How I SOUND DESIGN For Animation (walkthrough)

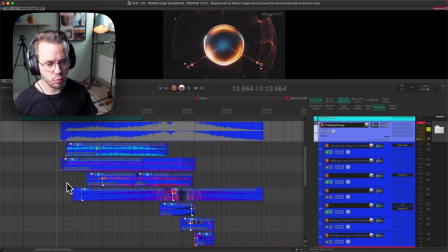(21:48)
So we start out with just standing still,
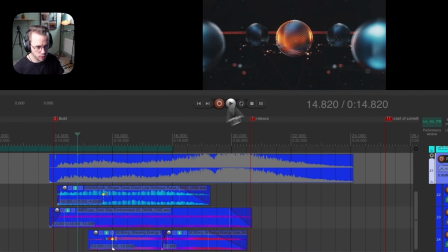(21:51)
but I have all these like small dots moving here, and I wanted to pick up on that.
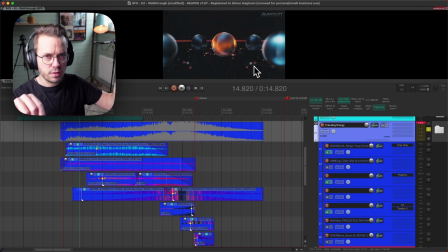(21:57)
So we have the big one stands kind of still, but we have like this, and that's the first layer that we have here.
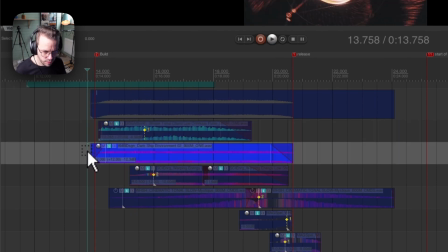(22:08)
And then the second one
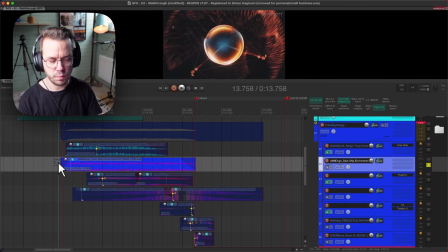(22:11)
is a higher layer with some modulation, bits of movement, but not that like clear, but it complements each other really well.
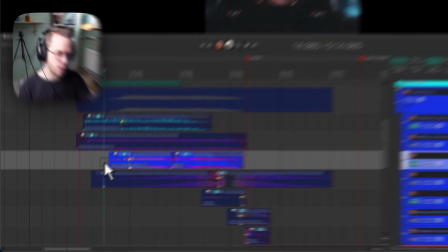(22:24)
And then we have another layer coming in a little bit later, when we just start to tell the audience that something is going to happen.
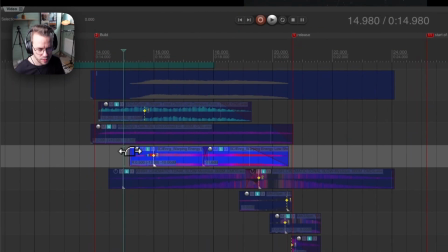(22:31)
We are picking up speed. It sounds like this.
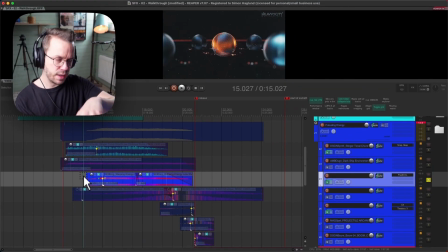(22:38)
It's just a little bit of like energy, and just telling that where some stuff is in movement here that you don't see yet, but it's coming basically. And then we have this build-up layer that sounds like this.
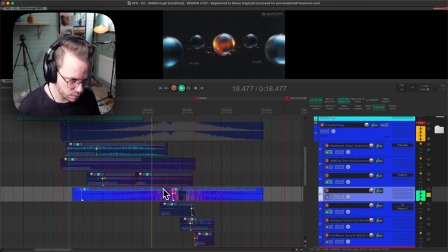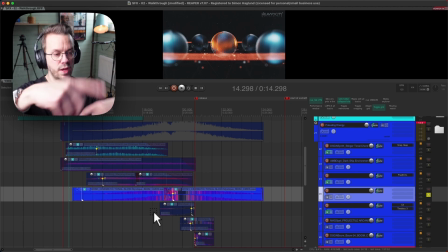(22:59)
When it starts to like approach and everything starts to move faster.
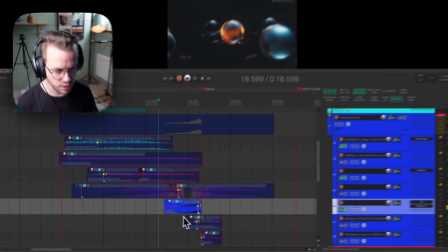(23:04)
And then we have more of a whoosh sound that leads into the impact.
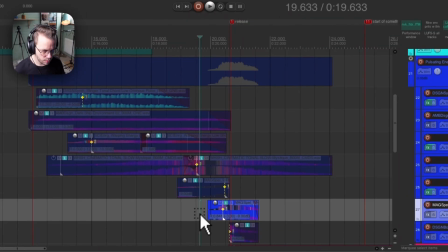(23:10)
And then
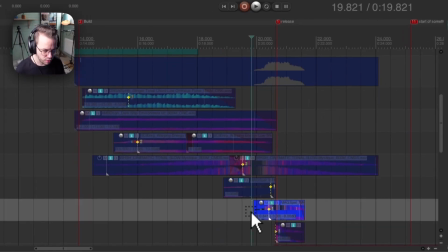(23:13)
the ripping, like this is like the whoosh leads into it, and this is like a faster whoosh that leads into the big impact, and that combines with a sub boom.
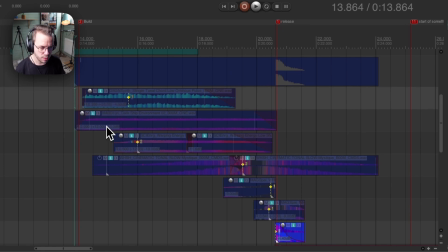(23:23)
So lower layer with some pulsating motion, a modulated texture ambience movement layer.
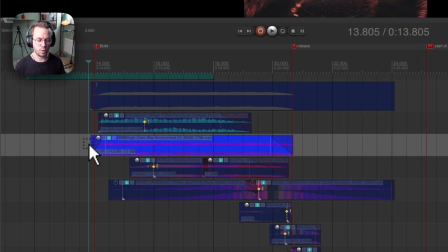(23:30)
So basically a pulsating low layer, a higher layer with some modulation and movement, but not in the same way as the first one.
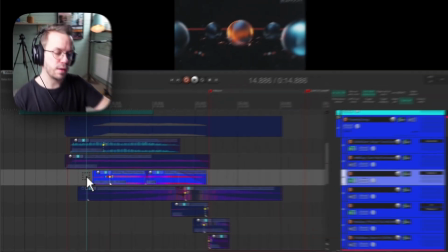(23:39)
Then we have one layer that just comes in and makes just a statement that something is gonna move around.
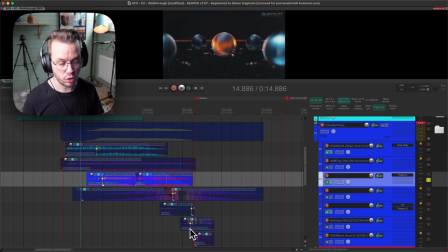(23:45)
And then we have the long build up, the short build up, and then the really short whoosh into impact combined with the sub boom.
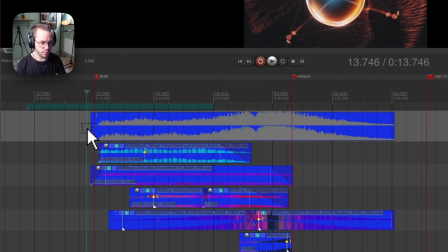(23:53)
So once again, all of these layers have different purposes.
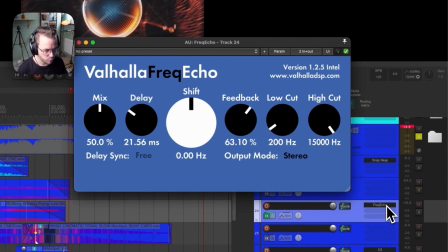(23:57)
I don't have much of processing on these, a little bit of frequency echo going on here, a little bit of snap peep,
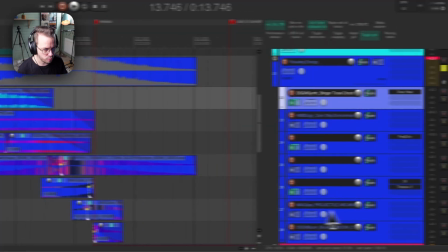(24:03)
and just play around with the stereo spread, basically a little bit of timeless on this.
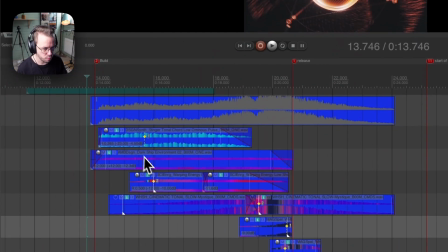(24:09)
Nothing crazy at all. It's mostly, as I said before,
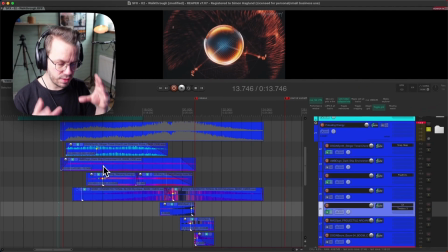(24:13)
editing the chosen layers and just have a vision and an idea what you're trying to do, and pick the right sound for those moments.
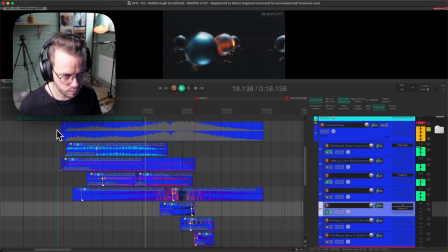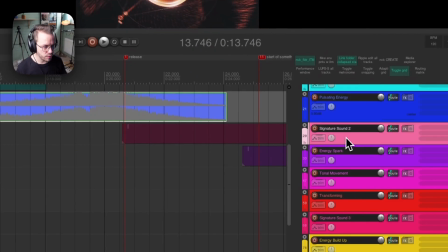(24:31)
So after that, we have the next signature sound comes up.
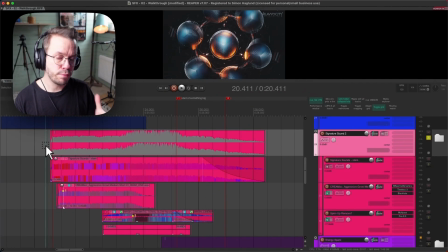(24:36)
So this signature sound is basically a version of the first one we heard exactly in the beginning, but I want this to be a slightly more aggressive one, a slightly like not that super low.
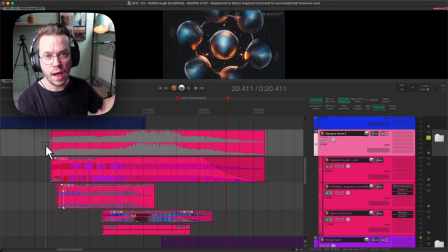(24:49)
So it's a version of that, but slightly evolved towards a higher, even more fully fledged out signature sound. So this is played at the same like speed, so it plays half speed from the original one, but we don't have the octave down on top of that.
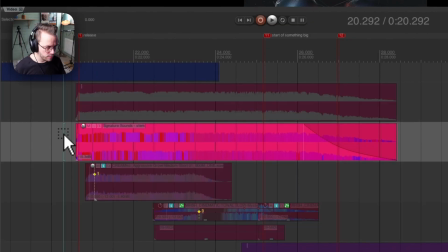(25:06)
So the sound is this.
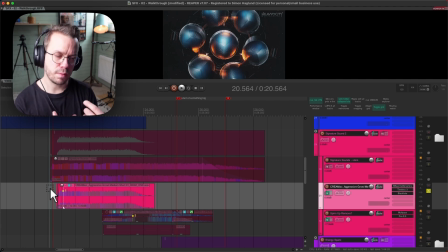(25:15)
But then I want to complement that with something that has a bit more like aggression, a bit more ominous feeling to it.
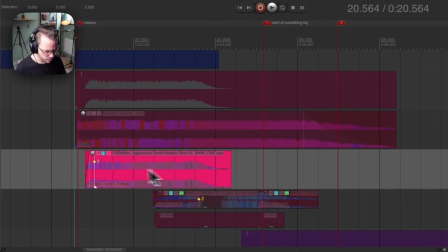(25:22)
So I found this. This is like some creature aggressive growl.
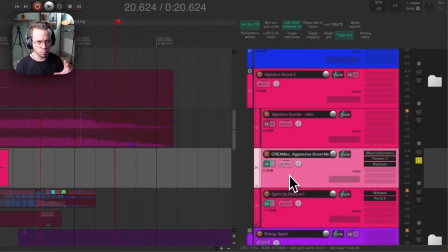(25:31)
But it felt a little bit too much like monster sound in order to work as a layer with my signature sound.
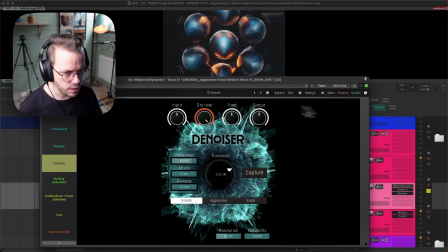(25:39)
So I did a little bit of processing to it. I denoised it a little bit with Spectral Dynamics.
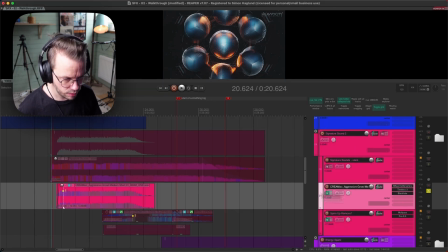(25:44)
I added some delay to it and a reverb, and then it sounded like this.